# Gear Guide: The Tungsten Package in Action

Hey, it's Mike, and this is the gear guide on thesubstreet.com in the film lab. Three titles. This is episode 2 of our Tungsten Package series that our really good friend and really talented DOP, JP, used to light myself inside something that looks a lot like this, the elevator set for our friend Matt Brown's elevator movie. We shot a bunch of behind the scenes footage of where he talked about what lights he was going to use to light a set like this and why he was going to pick the ones that he did. So this is that.
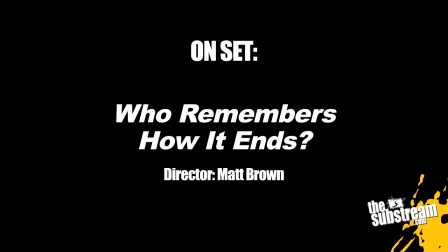Enjoy.
Roll camera. Camera speed. Mark it, please. Shot one, take two.
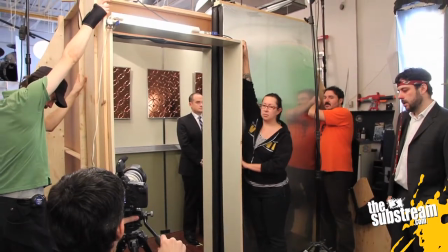And Frank. And action.
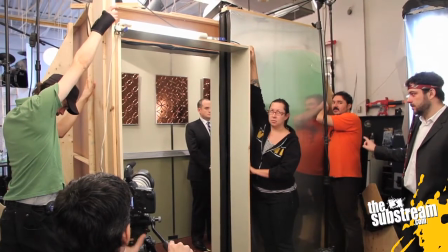Door.
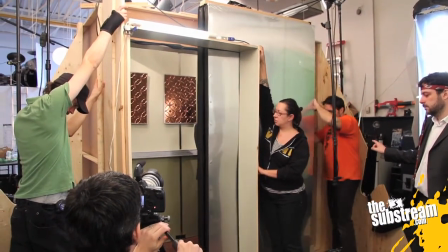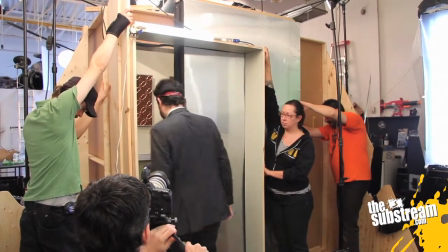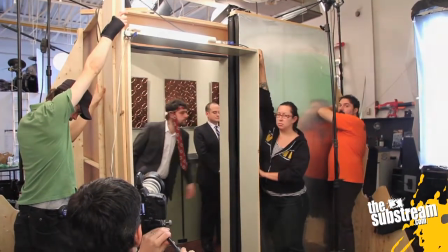What are we looking at here? We're looking at trying to get this thing lit to look somewhat photographically interesting.
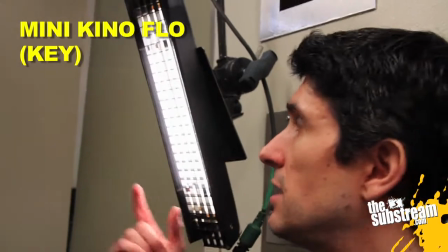So what we've got here is a key light. It's a little tiny key and flow, tungsten balanced, for a key light on Monsieur over here.
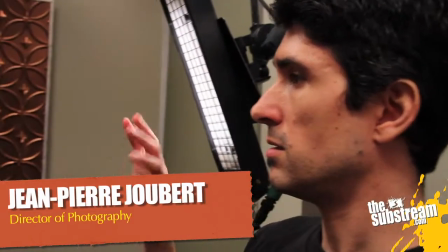It's on a dimmer so that it can be controlled so that we have just the right amount of light.
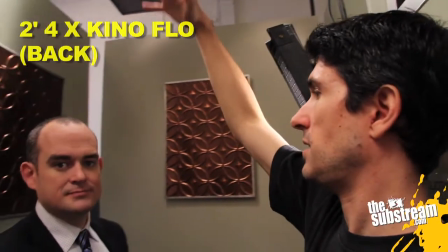Above him, it's more of a backlight than a key light. It's just to give a nice sense of that overhead lighting that you see in elevators, but not too overpowering.
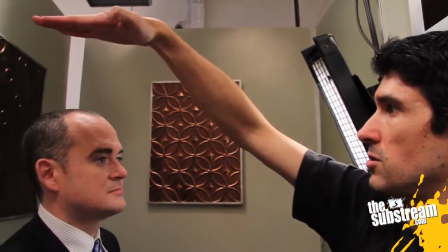It's very soft and gentle because it's a Kino, and that's a very good light to use for a soft light.
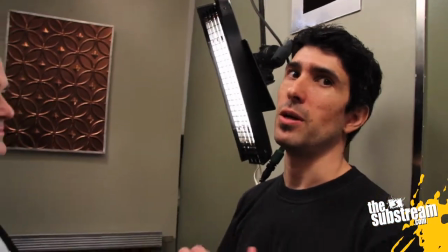You don't have to put diffusion on it. It's really, really well balanced. It's extremely soft, so it's very good.
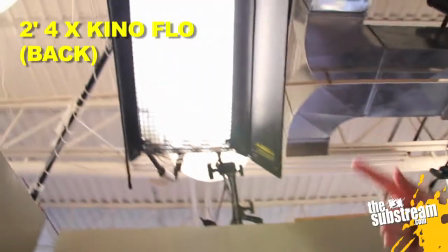And we have another one for this actor standing right over here. So for his backlight, same idea.
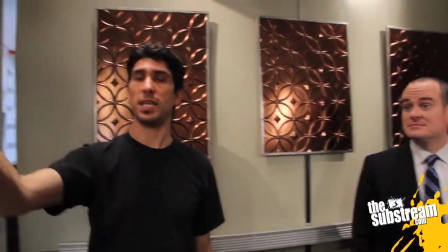We just wanted to have the two of them. And for his key, we had to hide a light over here because we couldn't have a stand in the shot,
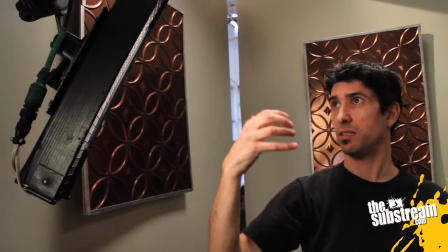so we had to hang it over and around the back so that we could actually have it in the elevator and key lighting on him.
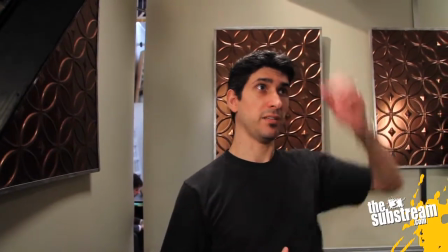This one's also on a dimmer. So he has a nice key light on the side of his face, nice backlight over here. When he turns this way, he's still getting some of the fill from that.
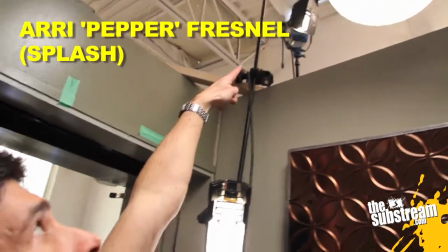Right in the top corner over there, we have a little splash light, which I'm using,
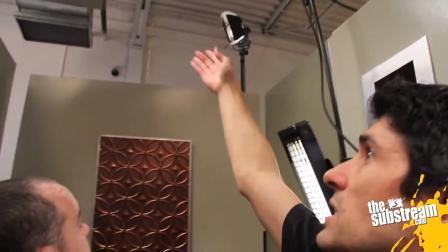and another one on that side, just to give a little bit of a highlight of a splash on the back over here,
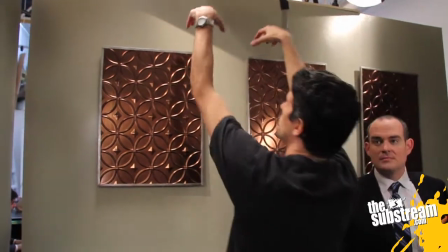just to make it look a little bit interesting. As if there's pot lights that are maybe a little too close or a little too strange, just to give it a bit of a dynamic, break up the background.
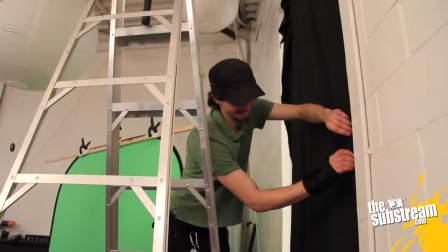I'd like to show you all the weird stuff around the set, so I can show you how difficult that was.
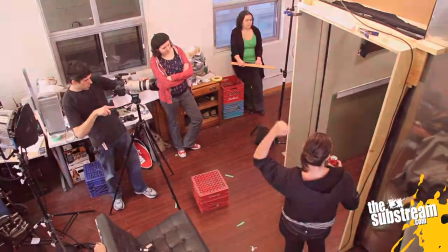Let's take a look. All right, so we're gonna go this way.
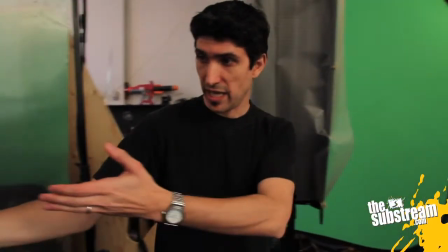So first of all, on the outside of the set, as he's walking in, we had to have some light to justify where he's coming.
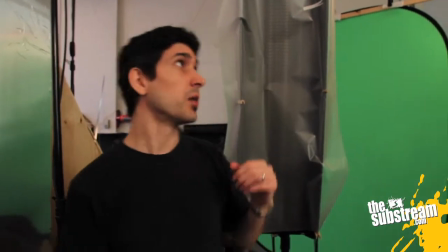Right. Some light to say, well, you know, he's coming in from a lobby. So we had this big light, it's also a Kino flow. To make it even softer, as if it's just ambient light on him completely, we wanted to make it even softer. So I put some 216, which is basically a diffusion gel. It diffuses the light even more. It really creates this wraparound light, very soft, gentle backlight. And we have a mix of tungsten and daylight bulbs, this one.
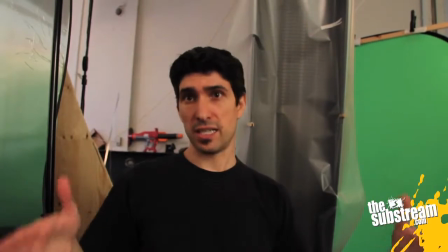Okay. So I wanted to make the light slightly different from this space outside the elevator as opposed to the inside space of the elevator.
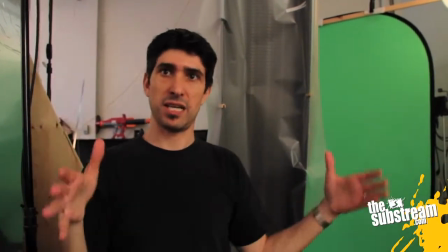Inside space being a lot warmer, more tungsten, the outside space not quite as friendly as that environment.
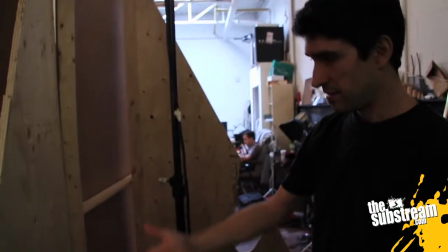We had a lot of problems with, you know, the set had to be made with flats,
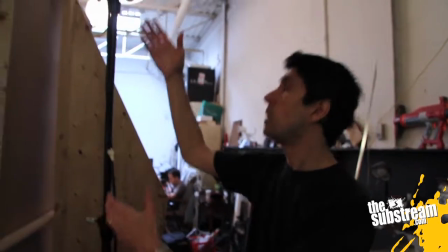it had to be stabilized, so we were very limited in where we could actually place our lights and how close we could place them.
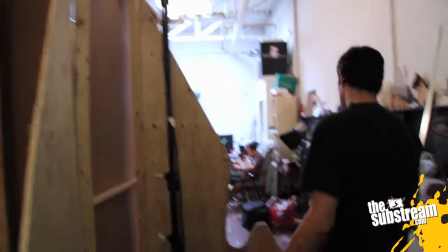So what we did,
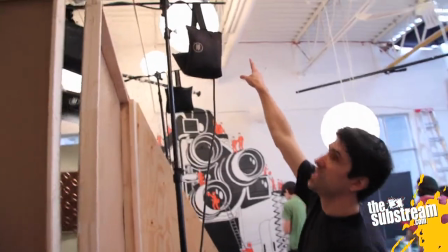rigged up the Kino flow with the bag on the end to counterbalance the fact that the weight
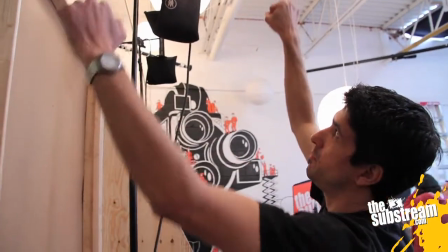of the light is putting a lot of leverage strain on the Falcon point at the top.
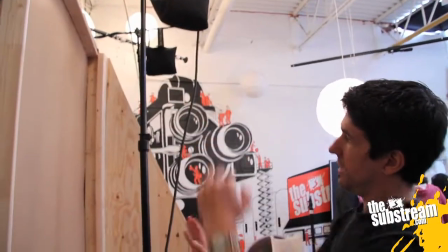So we had to make sure that it was evenly balanced to be that high and be safe at the same time.
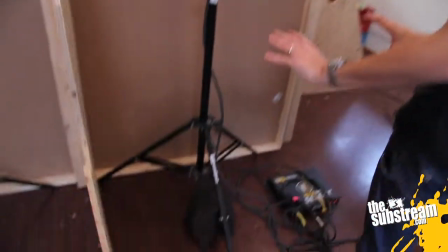And again, we had to keep them really close to the set as possible without losing too much of the actual light.
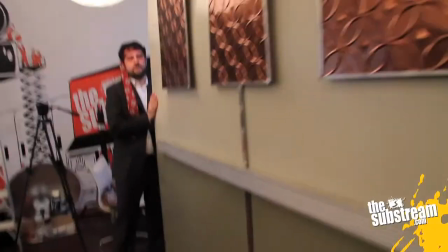The great thing about the set is that it has walls that can move. So at any point when we jump in for coverage, we can actually just move one of these walls out completely,
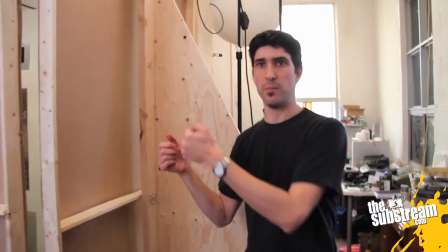and we can just move the lights out and put them right back, and we've lost no time. So it's a lot better, a lot easier than trying to shoot in a real elevator where it's very tight and cramped. There's no way to do that. The only way to do it is with a set, and that's been great to have this design.
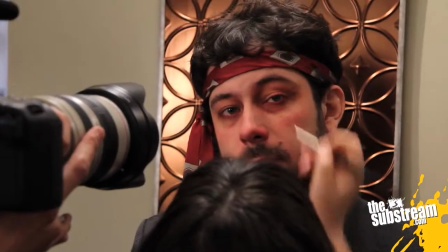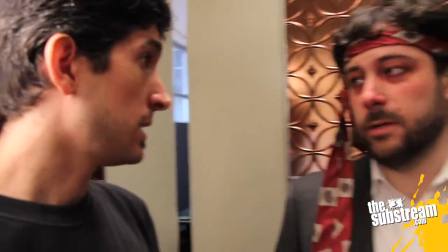But for the next shot, we're going to be on another door.
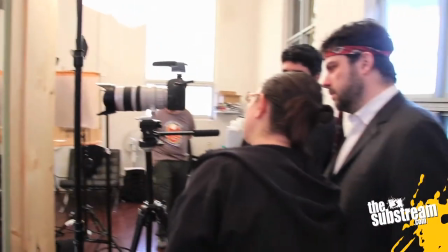It's a difficult part of the process. I want to make it look good. I didn't get all the way out.
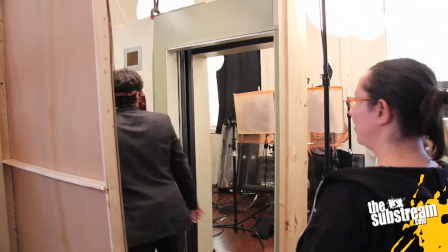It's too bad. My stunt person SAG card is coming out.
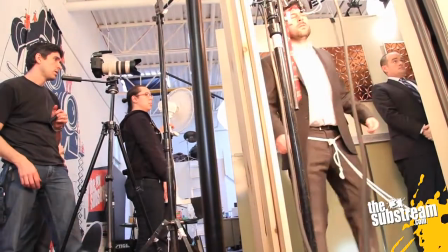So basically, we want a really, really bright light from this otherworldly thing beyond the realm of the elevator.
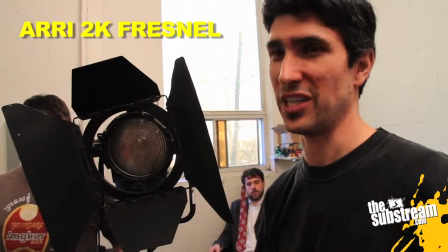So we've got two 2Ks, the biggest lights we could get, and we're gonna turn them on at the same
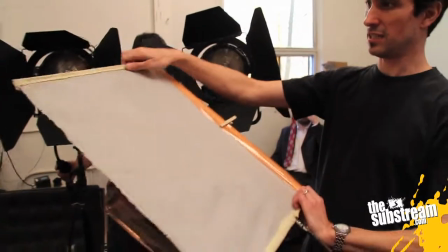time, and we're gonna blast them through a silk on a frame and a little bit of a CTO,
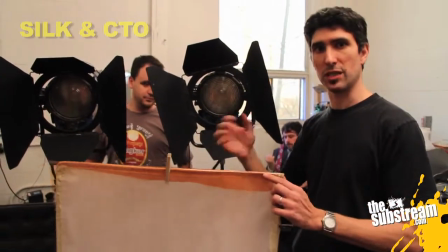which is color temperature orange, just to give it a bit of a warmer feel compared to the feel of the light inside the elevator, which was a little cooler.
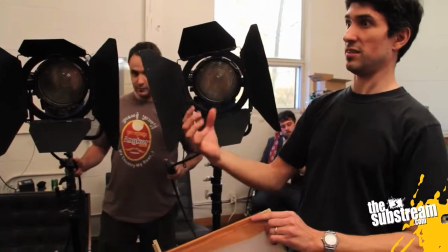And then hopefully that will simulate this really dramatic difference.
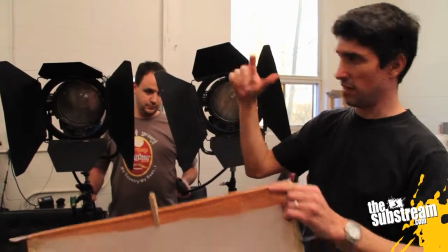And then once he gets sucked out of the elevator, the lights kind of flicker and then go off, hopefully, and that'll be how it works.
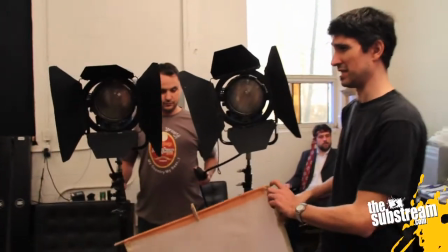So I'm gonna show you kind of what it looks like. It's getting really bright, it's something like this.
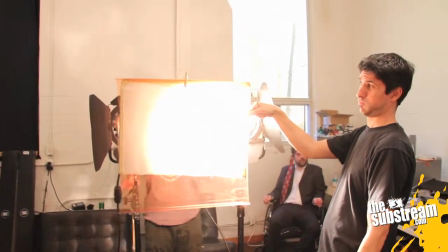Wow. And then.
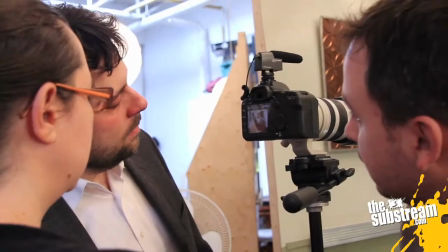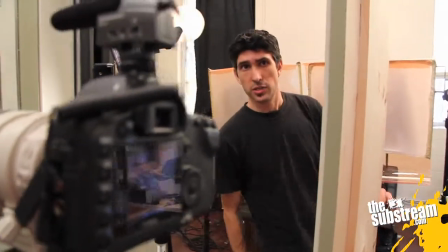Do you have a China wall that I could use just to give an eye light?
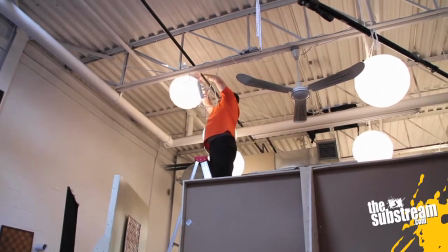So right now, I'm just trying to get a nice little eye light in his eyes because we're going for a medium close-up,
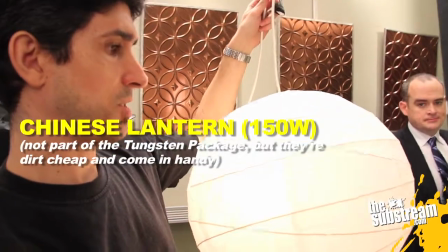and China balls are really nice and soft, and they give a very bright,
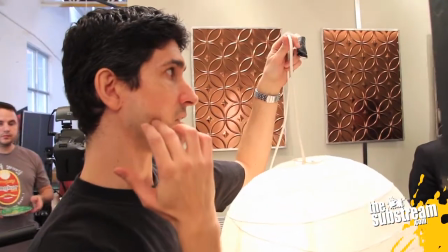a very big source of light without affecting the actual key light on his face, mm-hmm. and it'll just reflect in his eyeballs really nicely.
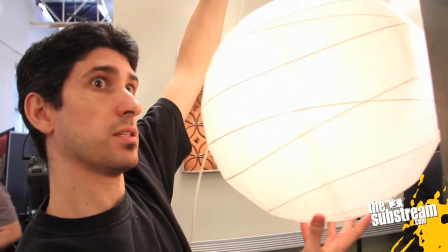Mm-hmm. You might even see in my eyes. Right. But out.
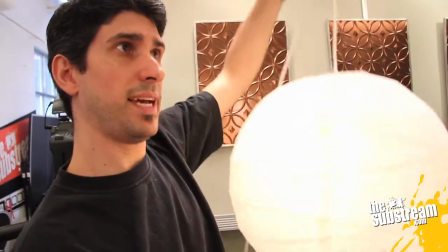It hardly affects the key light that I've set, but it just adds a little bit of a reflection to add some nice little highlights.
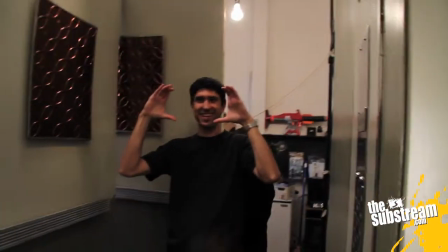So basically we've done a reposition, so we're on the other side,
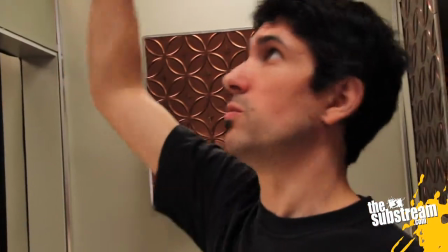but we couldn't get our key lights hanging over because the door has to be working for the elevator, and we couldn't hang them over this side because we don't have enough grip arms and stuff,
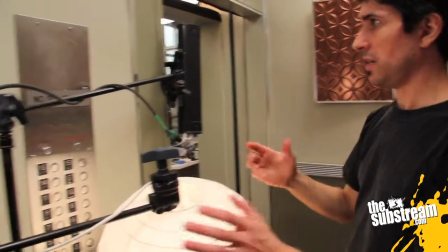so we had to bring everything inside and tuck it as tightly to the wall as we
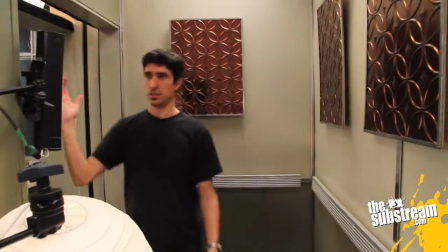possibly could and still get the key light for the one actor eye light
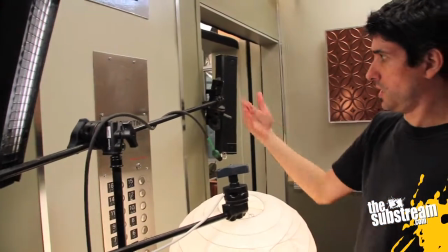and the second key light, so that everybody's lit and it's just on the edge of frame so that nothing is actually visible in the shot.
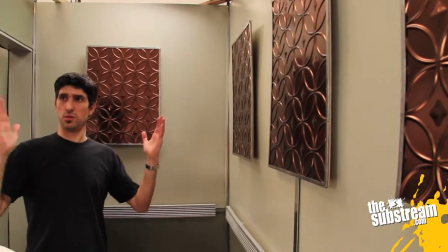Hopefully it'll work.